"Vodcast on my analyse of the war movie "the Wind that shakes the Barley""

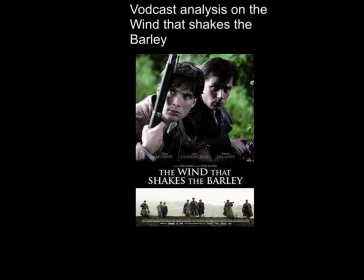(0:00)
I will start my vodcast of my analyzers on the war movie The Wind, the Shakes, the Barney from 2006, directed by Ken Loach, by giving a little summary of the story.
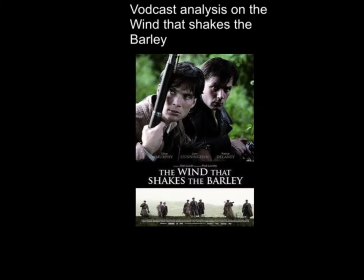(0:15)
It starts with showing some lads playing on a green field. Then the lads are walking home to one of them, When the military comes,
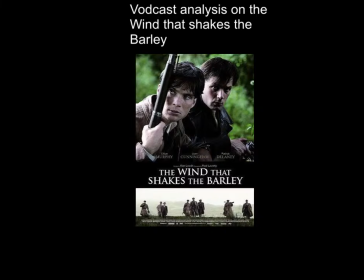(0:30)
they want to talk with them because it is illegal in the time to be together as a union. When the military is there,
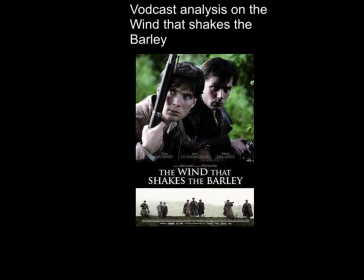(0:44)
one of the guys is killed by the military because he is refusing to tell his name and his informations.
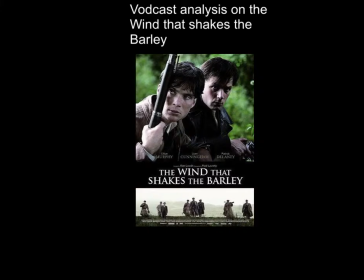(0:59)
The movie is dealing with the time from 1920 to after the election where Ireland was split in two. And the reactions on the treaty. The movie is showing the time from one of the IRA group's point of view.
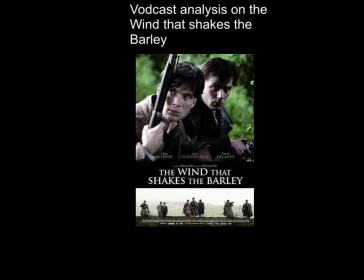(1:15)
In this group, especially two of the men are central for the story. Damon and Teddy or Donovan. They are brothers, but after the election and the treaty, Chetty chooses to work for the Free Staters as a high-graded military man,
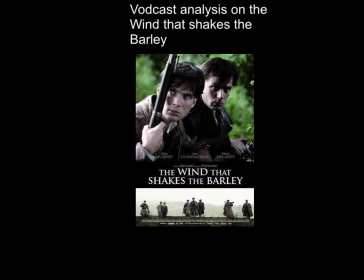(1:34)
while their other brother, Damien, stays in the group to fight further for the case they started to fight for together. In one of the live scenes of the movie, Ted is ordering the shooting of his brother after his brother was arrested.
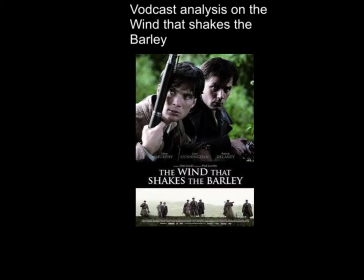(1:55)
The costumes in the movie are very characteristic of the time and the time is the beginning of the 20th century.
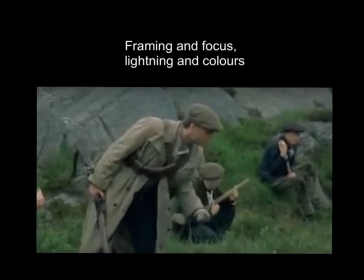(2:09)
Now I will talk about the framing and the focus in one of the scenes. In this shot of the scene you're looking at a close up shot. You're looking at some big rocks in the back,
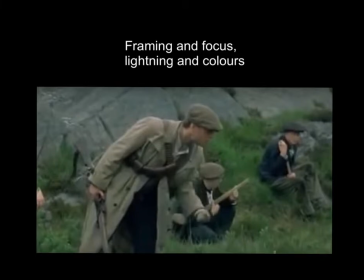(2:28)
two young lads, some green grass and a man in the front. The man in the front is standing with a wheel gun while the two guys in the back sitting with that tree gun, guns made by tree which shows that the man in the front is in power.
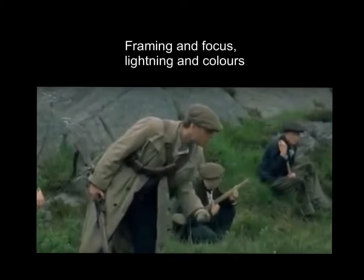(2:48)
Another thing to show that he is in power is his sliding clothes. The way he is standing is also showing his power.
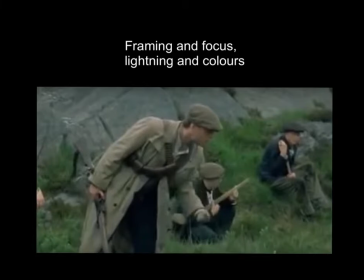(3:03)
He is bending over something on the ground with a gun in the right hand and his left hand raised. That shows power. Now I will talk about the lightning and the colors in the same scene.
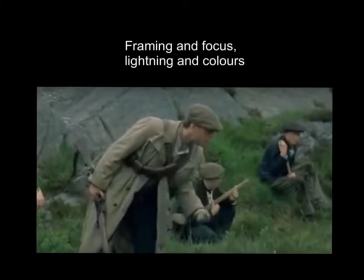(3:24)
The person in the front is a lit object, which you for example can see on his lighted clothes. There are used light colors in his clothes, but the two background actors are wearing dark colored clothes.
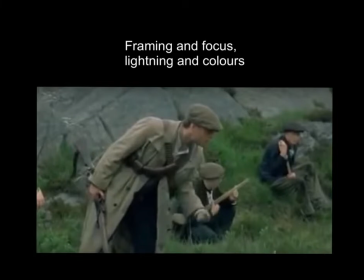(3:42)
The scene's light is harsh because they are using a cloudy weather. The scene is not lighting up by any sun or any clear blue sky.